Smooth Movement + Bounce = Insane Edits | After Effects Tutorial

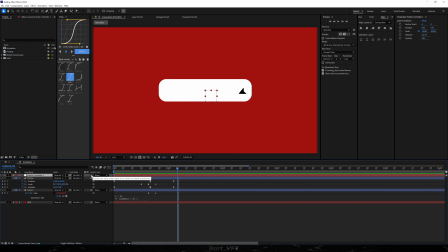[4:07]
In order to do so you need to hold shift and then with the pick whip we're gonna attach it to the pointer. So as you can notice it's snapped over here and then I'm gonna disable it and it's gonna stay like that and we're gonna do the opposite action but this time without holding shift so we're just gonna parent pointer to the pointer controller.
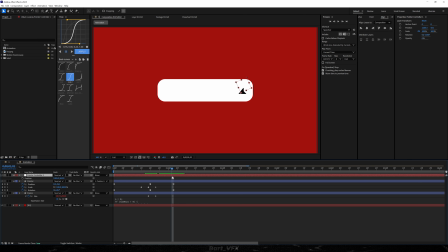[4:24]
All right so this is gonna be perfect then we need to set keyframe for position and rotation again and I'm gonna move over here and I'm just gonna adjust rotation like that and move it upwards, right? So we're gonna have such an effect. Then what I'm gonna do is also apply mid-graph over here. We might need to make it a bit snappier.
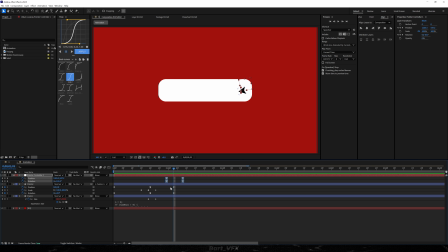[4:45]
All right, this is pretty cool and this is the reason we use the null object because otherwise we wouldn't be able to overlap the keyframes and the momentum would have to be stopped over here. So now we need to bring our head on the timeline and remember you got it all in the description below. So now we need to make sure to place this head over here.
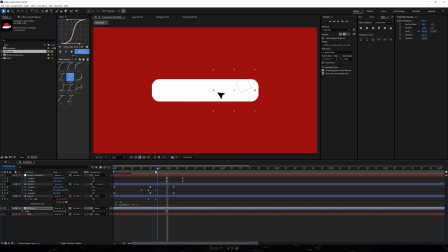[5:00]
I'm gonna scale it down just to have it covered with a rectangle and then we need to make sure to trim the beginning of the layer to the position of these two keyframes. So that way it's not going to be visible in the beginning. So I'm going to create a keyframe for position and also scale and whenever the pointer is making the movement we need to throw that hat away just like that.
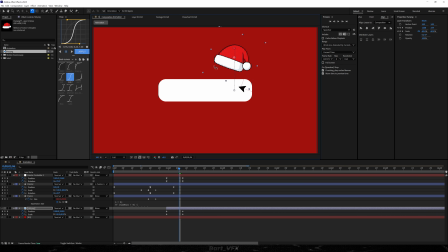[5:19]
Maybe a bit bigger and also I'm thinking about changing the rotation a bit like that probably because later on we're gonna try to attach it to a rectangle. Okay, also I'm thinking about moving it a bit towards the right and then we need to work on the timing a bit.
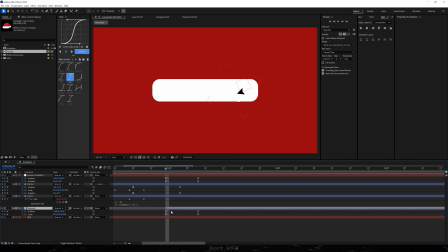[5:34]
So what we could do is actually use the midgraph again and then obviously this head needs to go a bit later to make it more realistic. Alright, maybe the scale should be lowered down. Alright, this is very fast so what I'm gonna do is expand it then I'm gonna go to the graph editor and we kind of want to make the peak
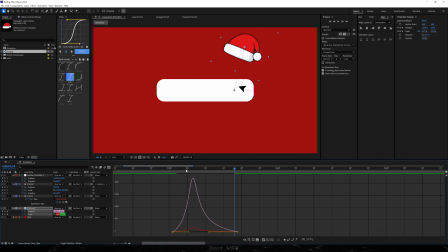[5:53]
gravitating more towards the left it's not bad but this time too late all right I think I'm good with this then I'm gonna close it down all right so the next step would be actually creating a movement for the pointer so we kind of need to follow the head so this time we don't really need to create another new object so what I'm gonna do is stick with the pointer layer so what I'm gonna do is
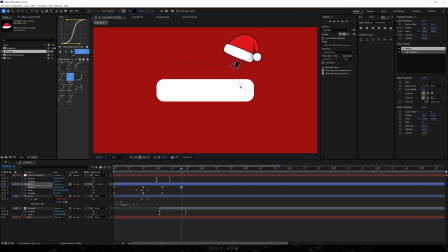[6:12]
just adjust position a bit actually we can do it like that and then I'm gonna also play around with rotation. Let's see. So this is too early so what I'm gonna do is extend it and I'm gonna make sure to apply mid-graph again.
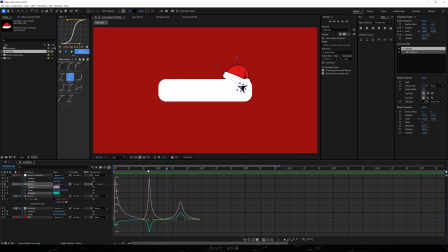[6:28]
I'll go to the graph editor. Okay let's see. Pretty good. Let's make it snappy right in the beginning. Alright just tiny adjustment. So here we're slowing down with the movement a bit which is good because the next movement is gonna be pretty fast.
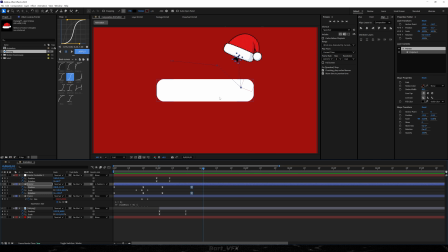[6:45]
So we kind of want to aim for the big impact whenever we're snapping the head with the rectangle again. All right, so what we need to do now is take that pointer over here and make it travel across the screen. So I'm going to create a keyframe for position in our new object in order to overlap the keyframes again. And now we don't really need to worry about the anchor point over here because we're not going to be rotating the pointer.
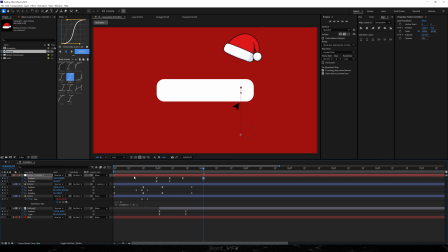[7:04]
So I'm going to move over here and then with the position, I'm just going to make it travel like that. Right, let's apply the mid graph. Pretty good, I would probably just make it faster.
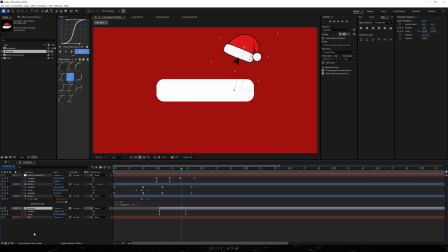[7:19]
All right, so now we need to make the hat follow the pointer, so in order to do so we're going to need to create a null object for this.
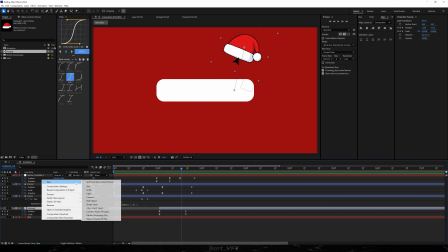[7:25]
So make sure the hat is selected, then I'm going to right click, go to new, null object and it's going to show up right above the hat.
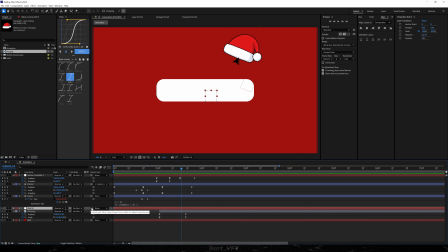[7:31]
So now the same procedure, we can actually hold down shift, then attach with the pick whip to the hat. Now it's snapped over here, then disable and do the opposite action without holding shift. So now let's create a keyframe for position, then move over here and we can play around with the values. so it's somewhere in the middle.
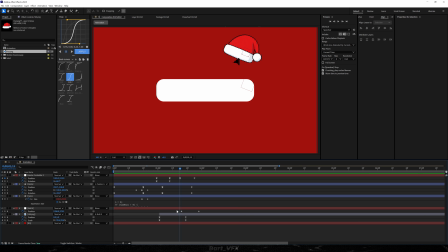[7:50]
Now it will be good to actually align these keyframes, so I'm gonna make sure that the time indicator is here. Let's align and this should do. Let's apply the mid graph over here. Maybe let's take this keyframe a bit more towards the left. Then I'm gonna open up scale, keyframe scale and move it to the beginning over here. Then I'm gonna scale it down a bit.
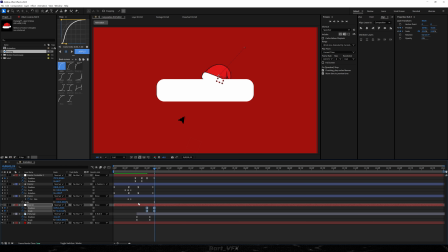[8:10]
We can also adjust position. Okay, then we're gonna again apply the mid graph.